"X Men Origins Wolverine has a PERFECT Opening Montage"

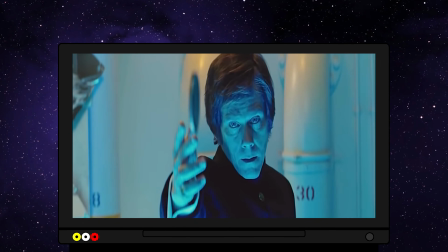(0:04)
The Fox X-Men universe was certainly an interesting roller coaster ride for as long as it lasted.
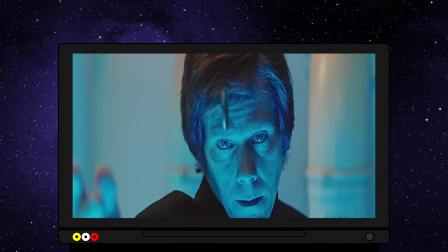(0:11)
I would argue that this universe simultaneously holds some of the best and worst comic book movies ever made.
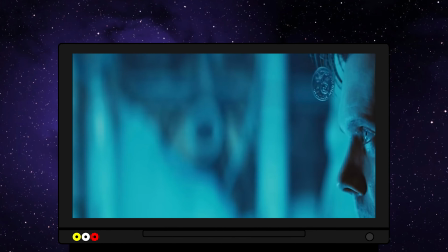(0:18)
You have classics like Logan, X2, X-Men United, and X-Men First Class,
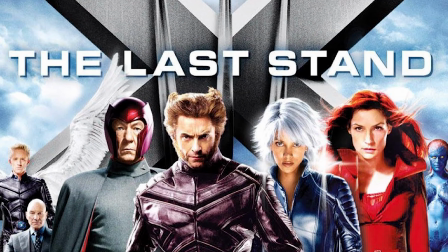(0:23)
and then you have absolute stinkers like The Last Stand and The New Mutants.
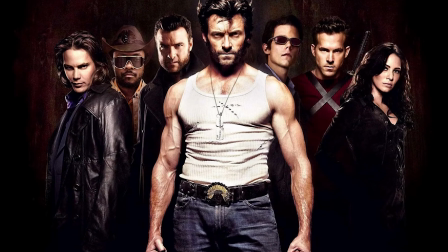(0:28)
And I think a lot of people would argue that X-Men Origins Wolverine is right up there as the most disappointing film in the saga.
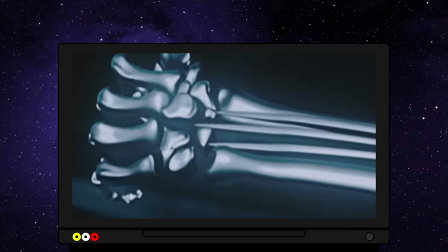(0:35)
I mean, it had all the potential in the world to be an awesome, violent retelling of the Weapon X storyline,
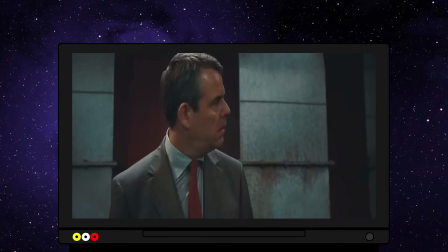(0:41)
and even though we all know by now just how bad this movie ultimately was,
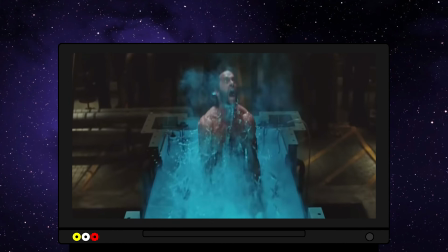(0:45)
I actually think that the opening scene of the film captured a bit of the untapped potential we had here,
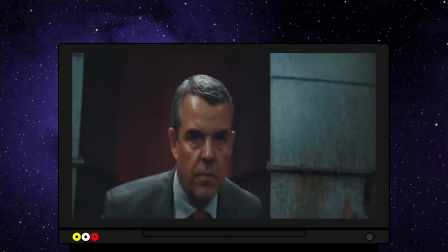(0:50)
and unironically is one of my favorite opening sequences of all time.
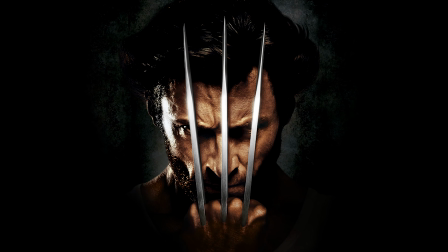(0:55)
The first thing that this opening montage absolutely perfected was its transitions.
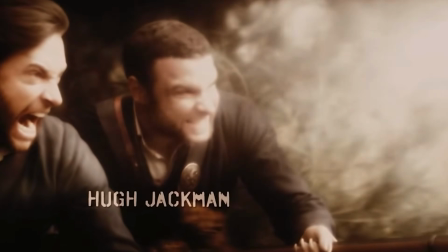(1:01)
And to set the stage, we essentially get a montage of Logan and his brother fighting in almost every major US war throughout history.
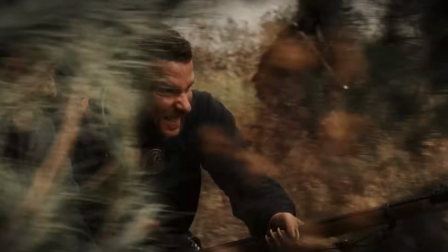(1:08)
So naturally you'd think transitioning out of one war and into another would be the hardest aspect of making a sequence like this.
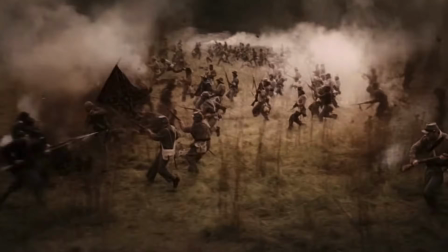(1:16)
But the transitions here are so well done.
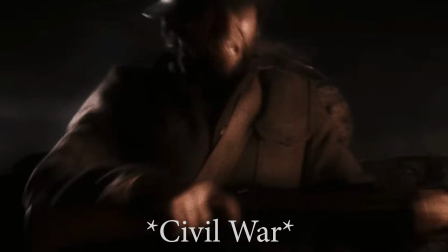(1:18)
At one point we get a shot of Logan running towards a cannon in the Revolutionary War, and as he's being shot by this cannonball,
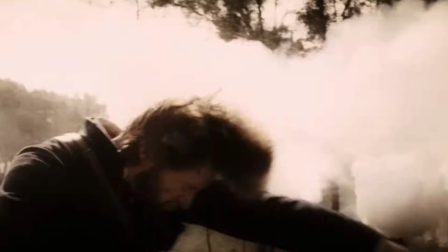(1:25)
Logan goes flying, and here is where we see our transition into World War I. And I mean,
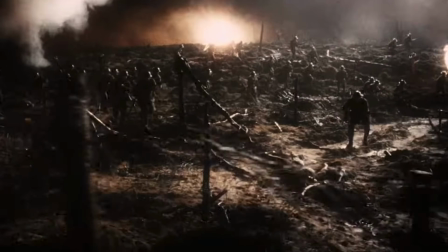(1:31)
just look at this transition. It is so smooth. And the transition from World War I into the Second World War is equally smooth.
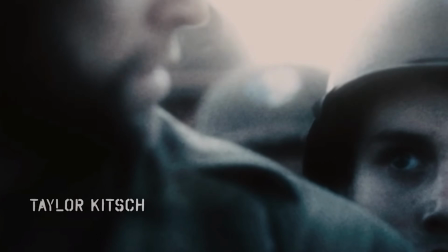(1:39)
Here we zoom in on Logan's eyes, and just as the camera reaches the end of its zoom, we're now about to witness them storming a beach in Normandy.
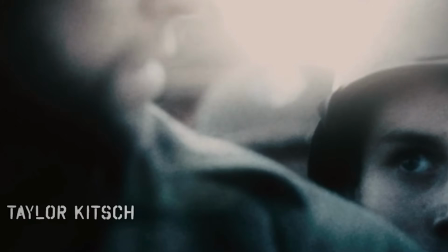(1:47)
Making a montage can be a daunting task since you're essentially aiming to condense a lot of time into a small amount of screen time,
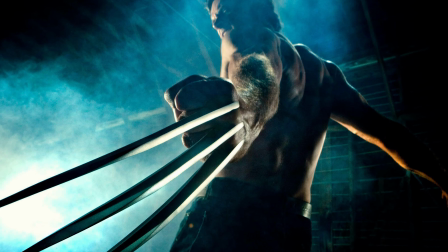(1:54)
but what is being done with this sequence is essentially that idea taken to an extreme,
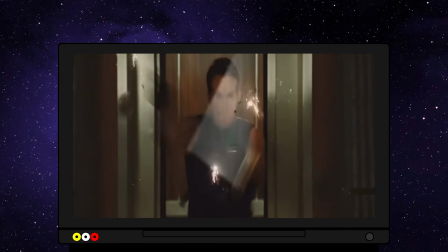(1:59)
because we're quite literally covering over 100 years in the span of just a few minutes.
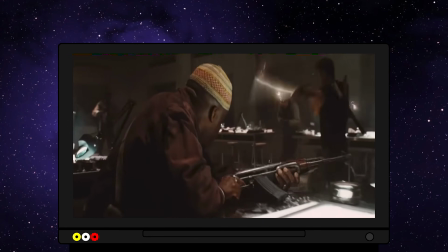(2:04)
And these transitions were so vital because it made sure that none of the jumps in time were jarring, and it created perfect pacing.
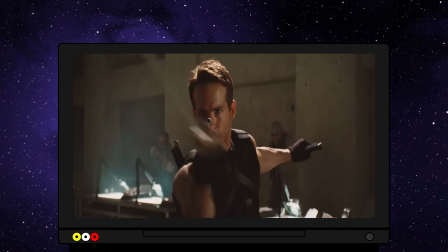(2:12)
And given that so much time was covered here, that's quite impressive in my opinion.
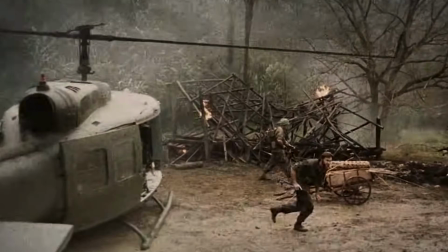(2:17)
I also love the editing used in this montage, in particular the sort of frame freeze effect that we have throughout it.
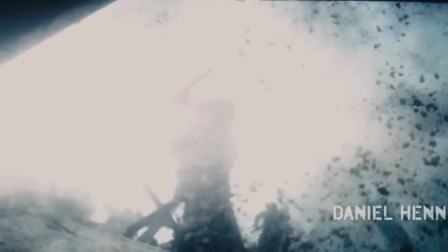(2:24)
This effect really gives the sequence a historical feel, because every time we get one of these moments,
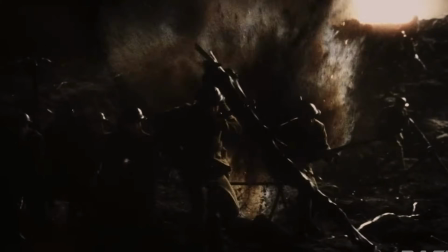(2:29)
it looks like what we've paused on could be an image straight out of a history book. And I think this really helps set the time period for each segment of the montage.
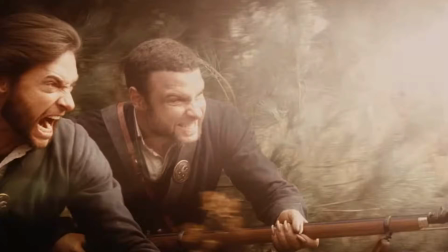(2:38)
But also I believe this editing technique is being used to show how funky time flows for these two.
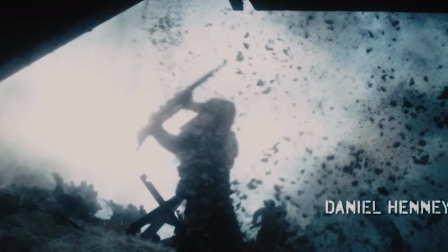(2:43)
Since they have such a great healing factor and it's almost impossible for them to die,
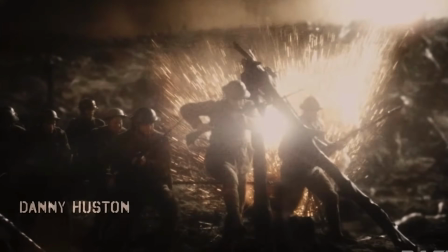(2:48)
they have lived really, really long lives, meaning that time probably feels so different to them.
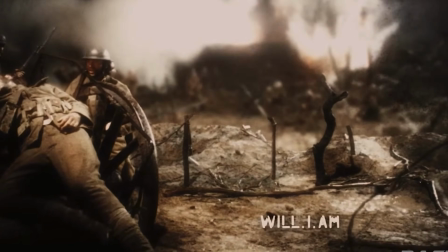(2:54)
Perhaps 100 years feels like just a flash in the pan to them. And I think this is why we freeze frame so often.
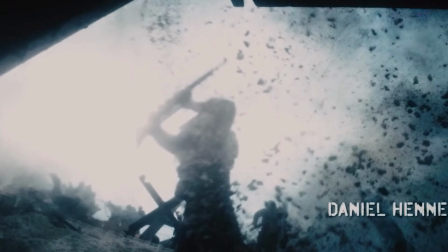(3:00)
It's as if we're capturing a massive part of their life in just one image, because to them it probably felt like it went by in a flash.
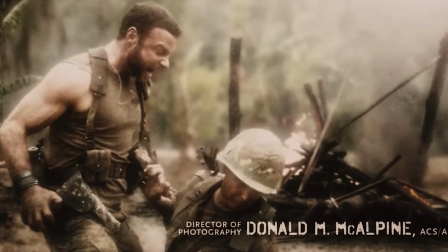(3:08)
And I also like that each segment here has its own unique color palette. For the Civil War part of the montage, we get a sort of brownish tint on the footage.
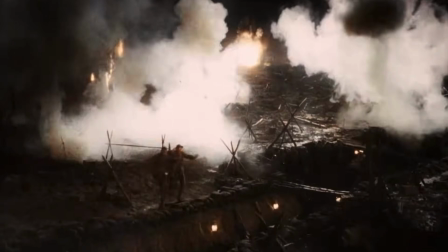(3:17)
In the World War I section, we have very dimly lit footage that has bursts of light here and there from the bombs being dropped and guns being fired.
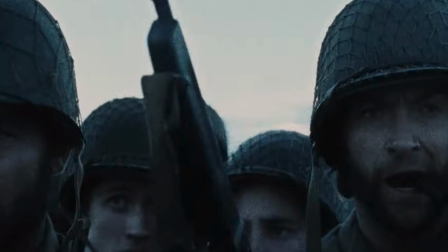(3:25)
When we transition into World War II, we get a bluish tint to the footage, and for our final war sequence in Vietnam,
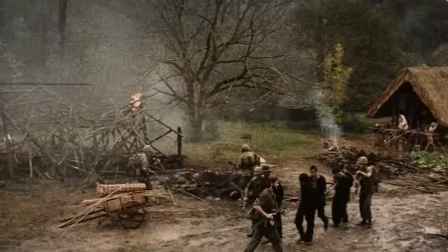(3:32)
we have relatively normal color grading and lighting with a bit of a yellowish tint.
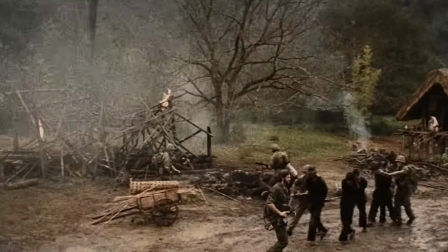(3:36)
This to let us know that this is by far the most recent sequence in the montage, and given how visually different some of these sequences are from one another,
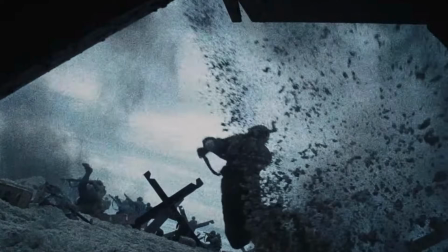(3:44)
I think the fact that it all flows together so nicely is super impressive.
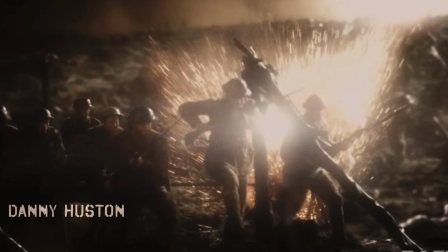(3:49)
One detail that I also love here is that we don't see Wolverine's claws until we're almost at the end of the opening sequence.
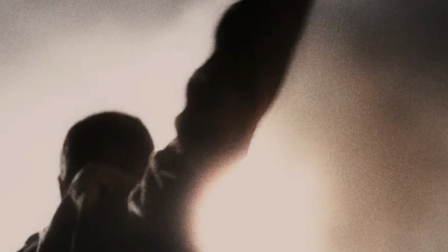(3:56)
Yet we see Sabretooth swiping at people constantly.
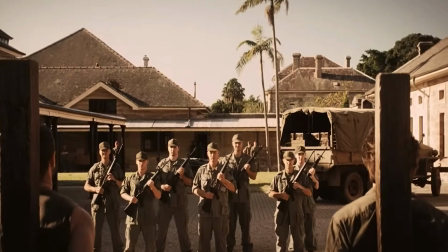(3:59)
And this is really nice work from the director here because it subtly lets us know that Sabretooth is more hot-headed and quick to fight.
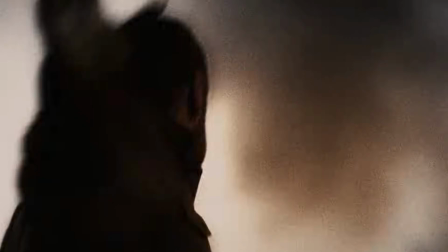(4:07)
And we essentially get to see Sabretooth slowly become more and more animalistic throughout the sequence.